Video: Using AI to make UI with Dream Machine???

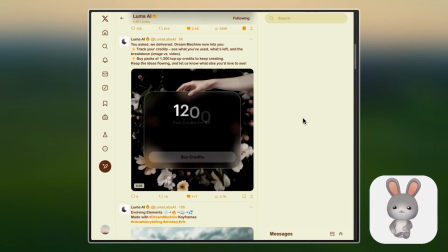(0:02)
Hello, what's up internet? This is Jiacheng Yang from Luma. As you can see, we just launched a new feature called Top Up.
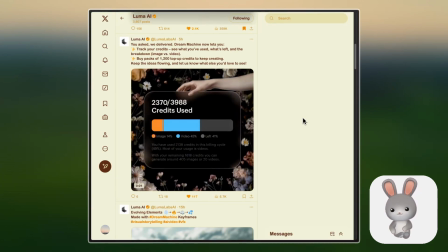(0:10)
If you're done with your credits, if you want to generate more, you can get a little bit more credit.
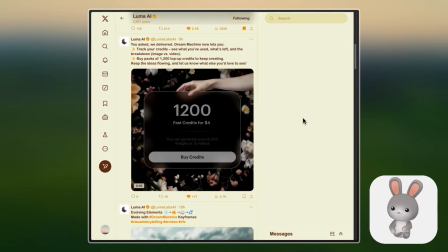(0:15)
We also launched a very convenient way for you to understand how you distribute your credit. This was designed by Tuhin. Today, I want to show you how to make very engaging, very cool UI animation within 30 minutes.
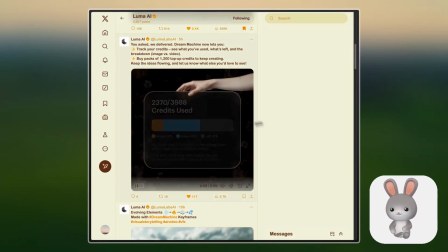(0:30)
That usually would take days, but you can make something like this really fast with Dream Machine.
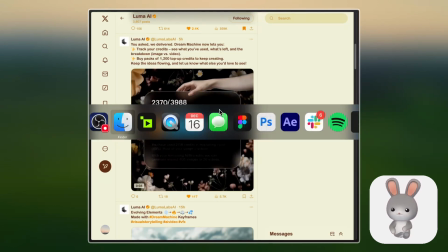(0:35)
All right, let's get started. So first of all, we're gonna take a look of, let's go.
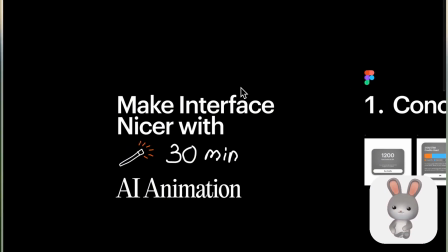(0:42)
So make interface nice within 30 minutes using AI animation, of course.
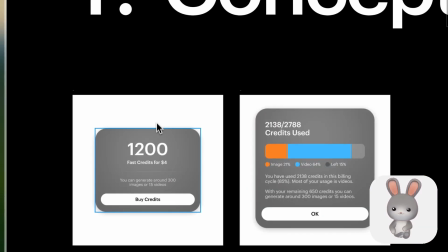(0:48)
So first of all, the concept. We're assigned to show these two new UIs in the screen, right?
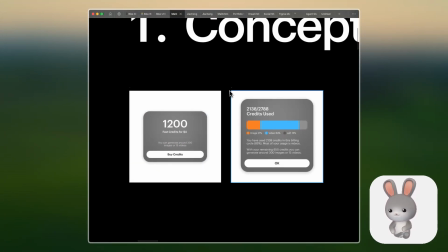(0:54)
We can make it a little bit better by putting something in the background.
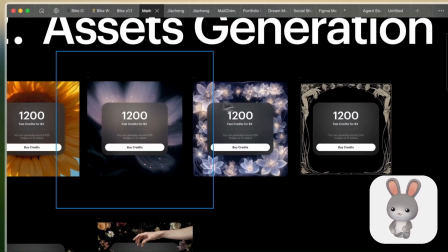(0:58)
So I started making these background images to make it pop a little bit more than just the white background, which is very boring.
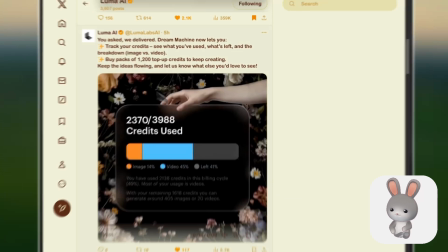(1:07)
How did I generate this? Well, the way I generate it is through Dream Machine.
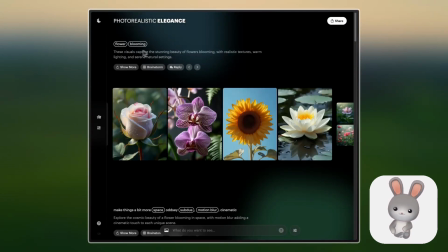(1:12)
As you can see, I just come into Dream Machine and I type flower blooming, right?
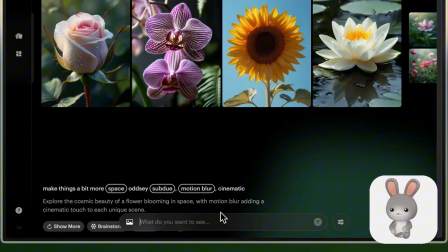(1:17)
Very easy. You can type here as well and it will show up. So at the beginning, I like this, so very easy.
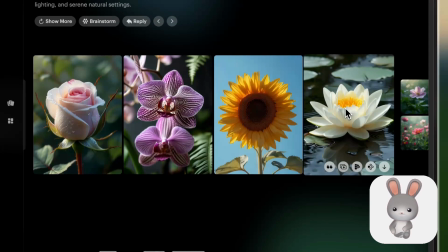(1:22)
Or let's actually try something else. So I like this lotus thingy.
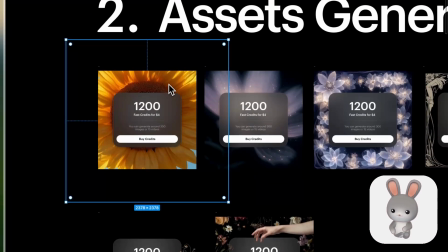(1:27)
So if we go back to here and we just copy and paste, you see the background is updated.
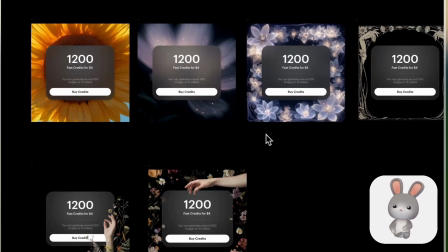(1:32)
So it's very convenient. However, it's not making a lot of sense because you are actually blocking the main image with a lot of UI.
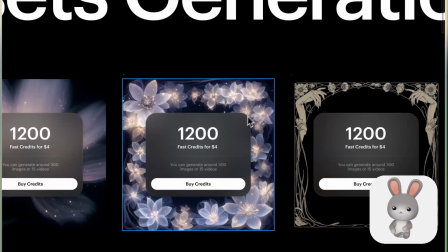(1:40)
So I start trying, okay, what if we have this kind of like border layout that you can see?
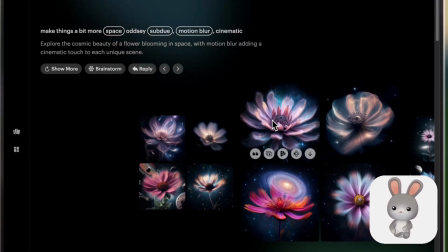(1:46)
We are trying this border layout, and I can show you around Dream Machine as well. So I was typing different prompt.
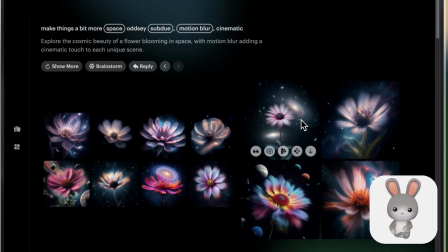(1:52)
I was trying, okay, can I use some Space Odyssey, more blur? Of course, here and that.
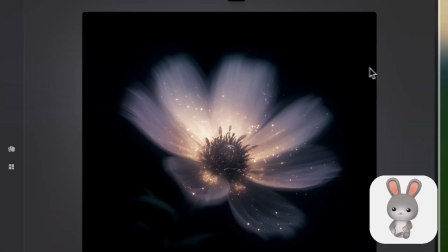(1:57)
And then one thing I really like was this image. I like a lot here. So I ended up turning it into a video.
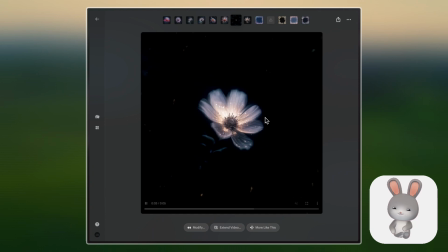(2:04)
So this is a zooming in video that I was trying. But I think at the end of the day, I tried it in the Figma.
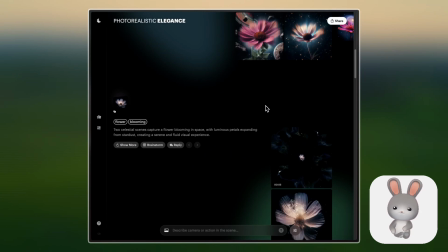(2:10)
It just feels like you cannot see anything. It's all blocked. So I started trying all these like borders, trying more
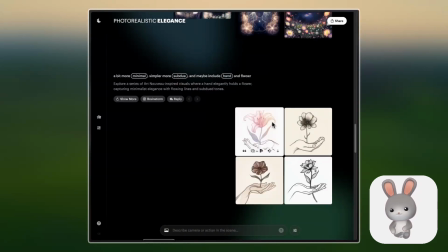(2:17)
Art Nouveau borders, and then trying like simple hands illustration, trying these things.
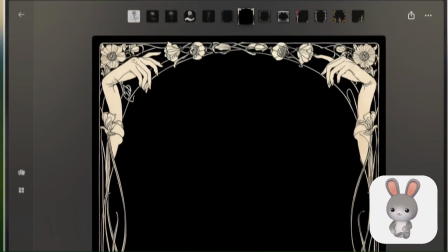(2:23)
These are like with hands, more simplified border, right?
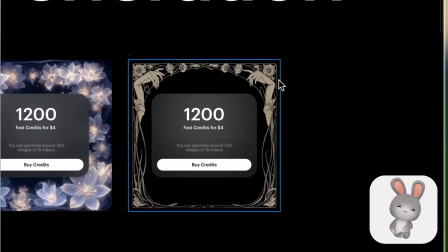(2:27)
But the problem with this is that you look at it, it feels like some kind of, I don't know, like an old book, right?
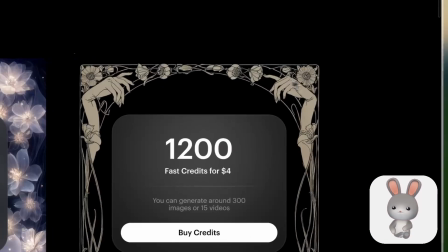(2:35)
Basically, we don't want that. We want something that's nicer and works better with this skeuomorphic, transparent glass UI.
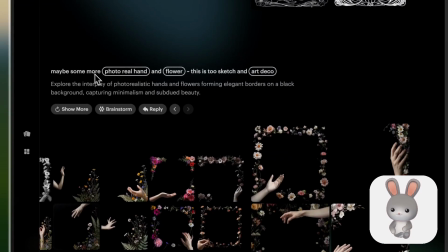(2:42)
So I ended up asking, hey, can you make something that's more photoreal and with real hand and flower?
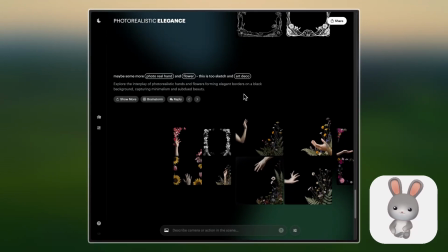(2:49)
The previous one was too sketch and Art Deco, right? So I start testing things.
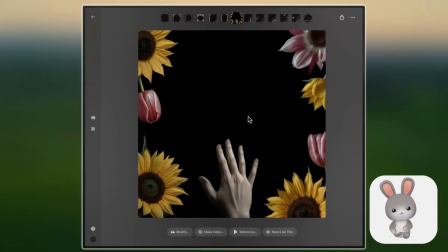(2:55)
These are the things I start to like, okay, that looks pretty nice. And this one caught my eye.
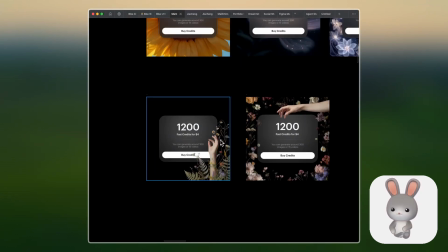(3:00)
So I put it into Figma, I overlay on top of the image, right? And it feels pretty nice. And I keep generating.
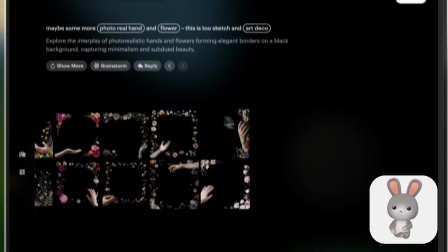(3:07)
It's really easy. All you have to do is click this show more and it will just give you more image within like 15 seconds or 20 seconds.
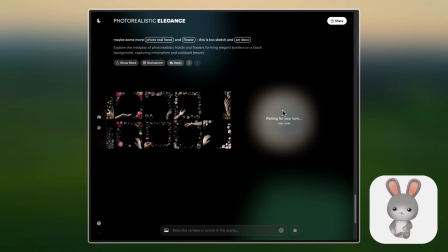(3:16)
It's very, very easy. Very, very fast. This allows me to just spend like 10 to 15 minutes in Dream Machine, and it ended up with a lot of good concept, right?
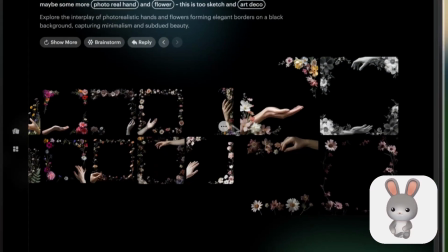(3:25)
I think there's some good ones here even. So what it ended up with is this one.
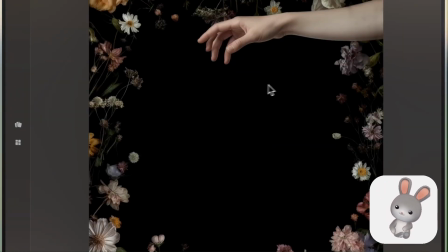(3:30)
This one feels really good. So I pick it, I put it into Figma, and I start playing with it.
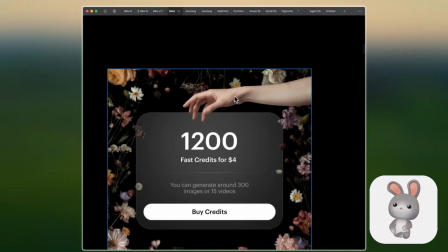(3:37)
However, as you can see that this hand is on top of the image.
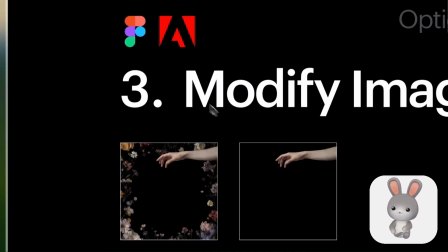(3:41)
It doesn't look right. So then after that, we need to modify the image a little bit. First of all, we can cut it, right?
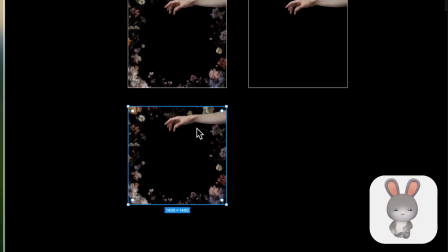(3:48)
How do we cut it? Or how do we make it transparent? There's a plugin in Figma called Remove Background.
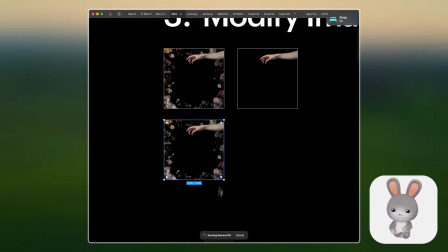(3:54)
So you just need to run it, and it's gonna remove the background for you. And I'm gonna draw a square.
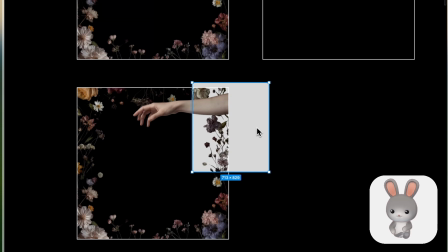(4:01)
You can see, ta-da, background is removed, right? So you can do that.
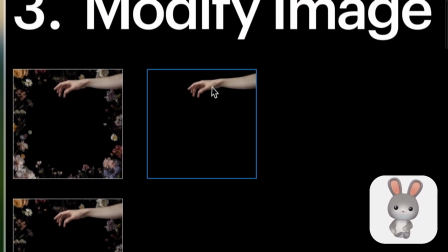(4:05)
The other thing I did was bringing this picture into Photoshop, right? Photoshop. So, but this is optional.